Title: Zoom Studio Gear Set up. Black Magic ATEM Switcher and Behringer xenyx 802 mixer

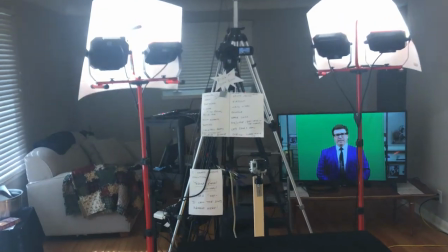Today I want to share with you the new setup for the Richard Preston Show.
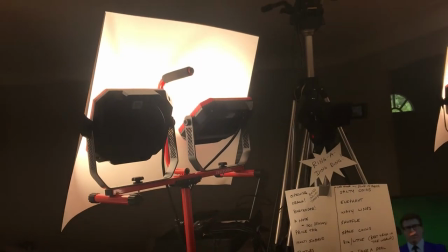This is an interesting way to get some even lighting.
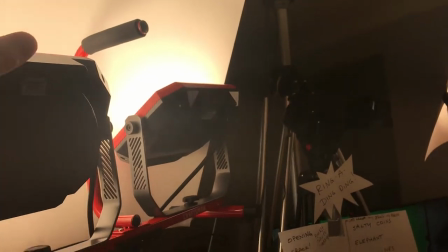This is cardboard that is reflecting these work lights,
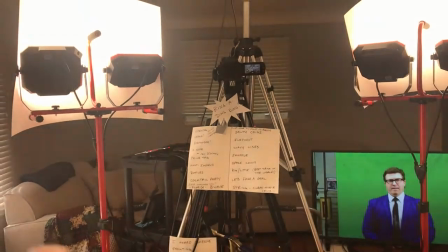which really makes a nice clean picture.
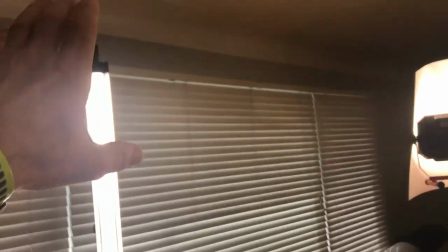And And then these LED lights that are three feet long
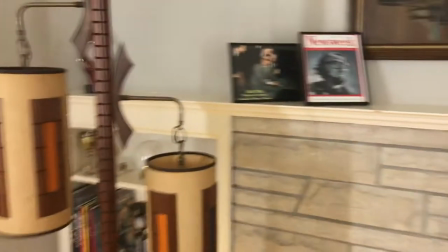help illuminate the set very evenly.
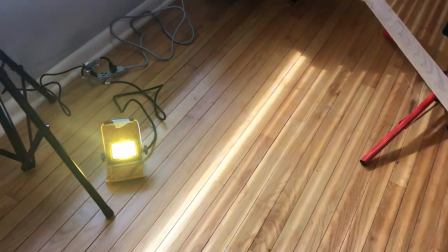And then on the sides, I have these colored lights that give me just a little bit more
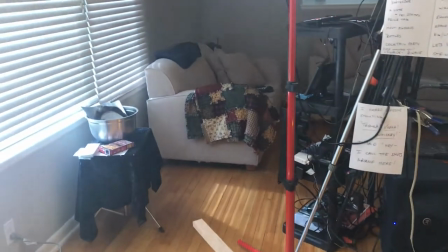of a nice glow on my face. It gives me a warm tone. I'm going to get to that in a little bit.
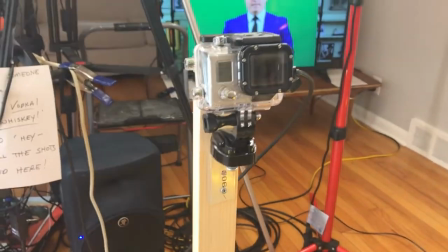Now you can see the camera setups. We've got a GoPro here attached to the table so
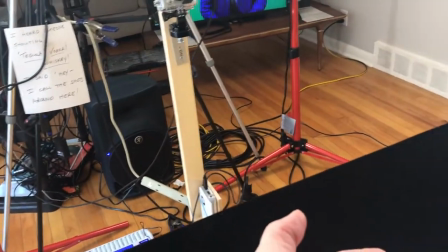people can get a real close view of the magic that's happening.
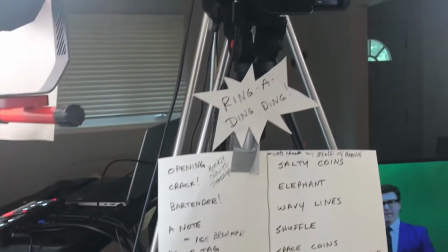And then we have my feedback speaker here and we've got a camera here and then a
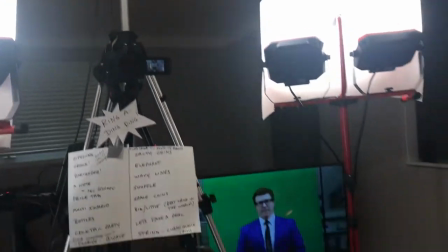camera way up there so that you can see what's happening on the table down here from up above.
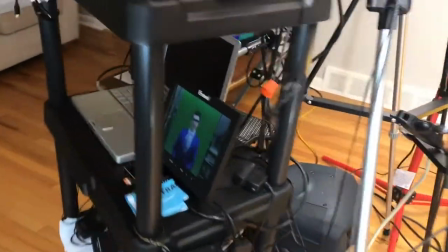Now how all this takes place, this is the new setup I wanted everybody to see.
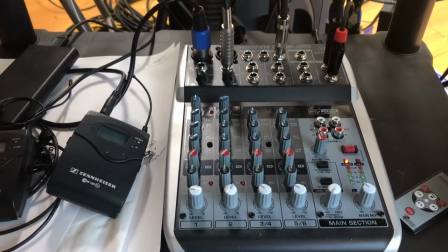So we have our mixer down here, and this is a USB out mixer that goes into my computer.
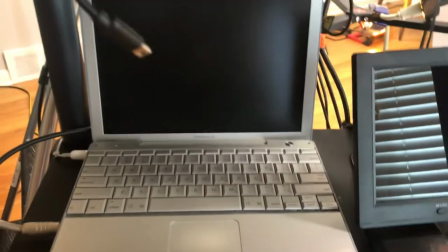Then we come up here. This is a really old Apple, but boy, this thing is a beast.
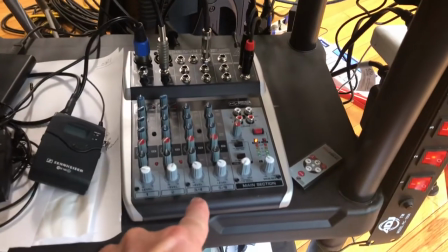That's what plays all my music, and that goes down into here. Then I have my microphones.
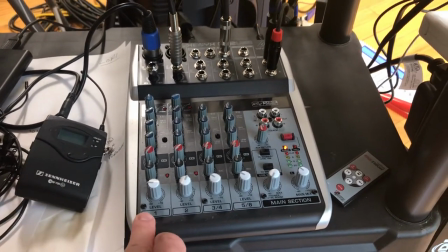These are Sennheiser wireless microphones, lavaliers. They go in channel 1, and channel 2 is the music.
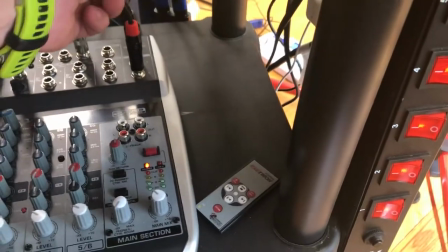And then we're outputting the left and the right into a
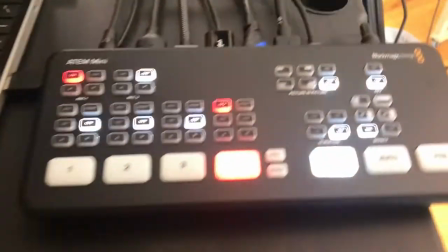stereo signal that goes into this beautiful new mixer that I have.
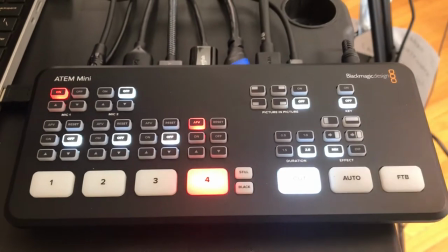Now this is a Blackmagic mixer. It's the ATEM Mini.
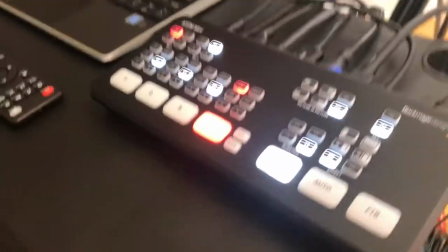Boy does it create some nice effects.
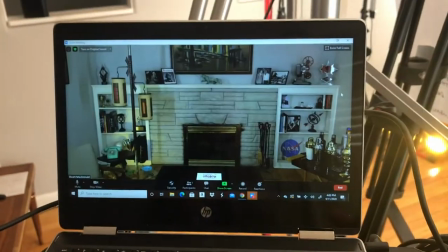I'm not going to go through all of them but just take a look at how nice and quick everything happens.
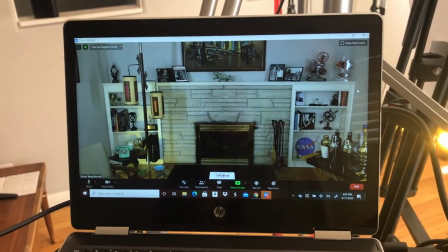Now if I wanted to make some nice smooth changes it's just one touch of the button.
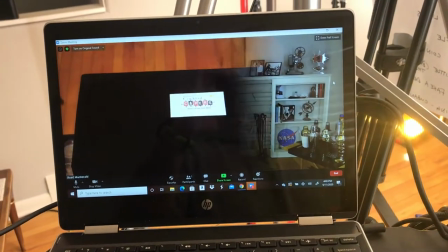And then you can do sliding effects and even lower thirds.
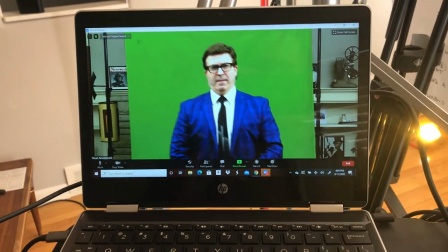Now this one is interesting.
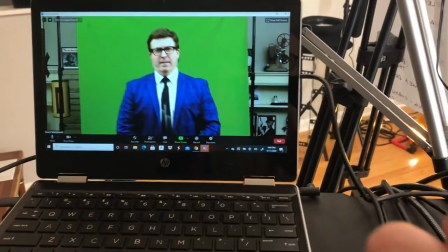This channel that I reserved here, channel 4, there's no easy way to get video into the stream.
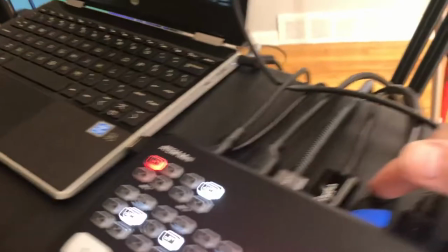So I decided to hook up on the back here an HDMI cable
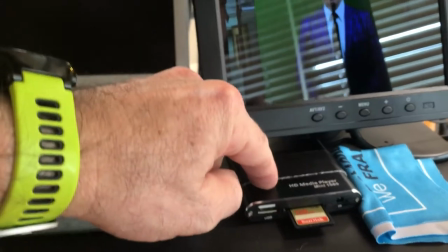to a splitter here and this is a media player this is like the replacement
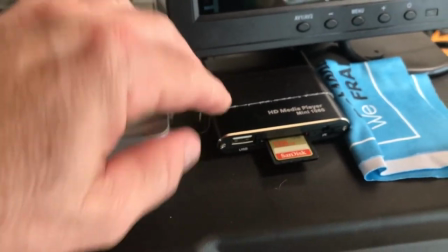to a CD player or a DVD player a DVD player you just put this a
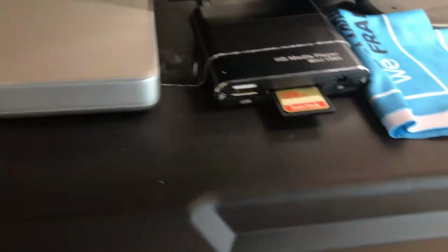seed scan SanDisk what do you call them an SD card
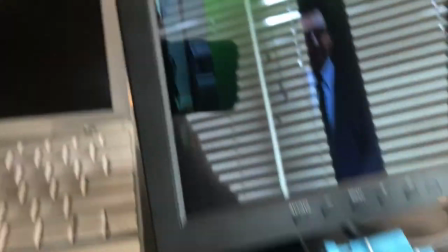there you go. You put an SD card inside here and your media files play on there just like that.
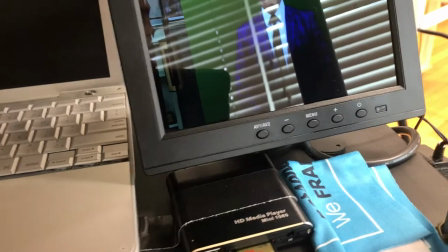So you queue it up and when your video is
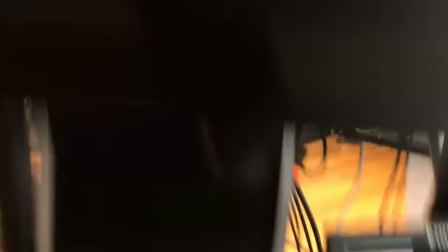ready to play you just hit play and you're rolling.
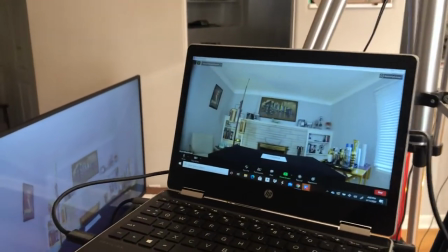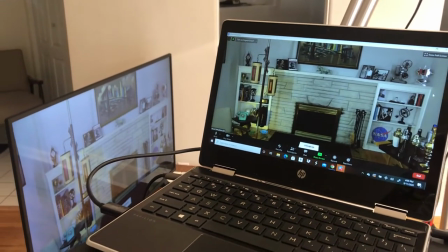So when I'm ready to go for a live video feed I just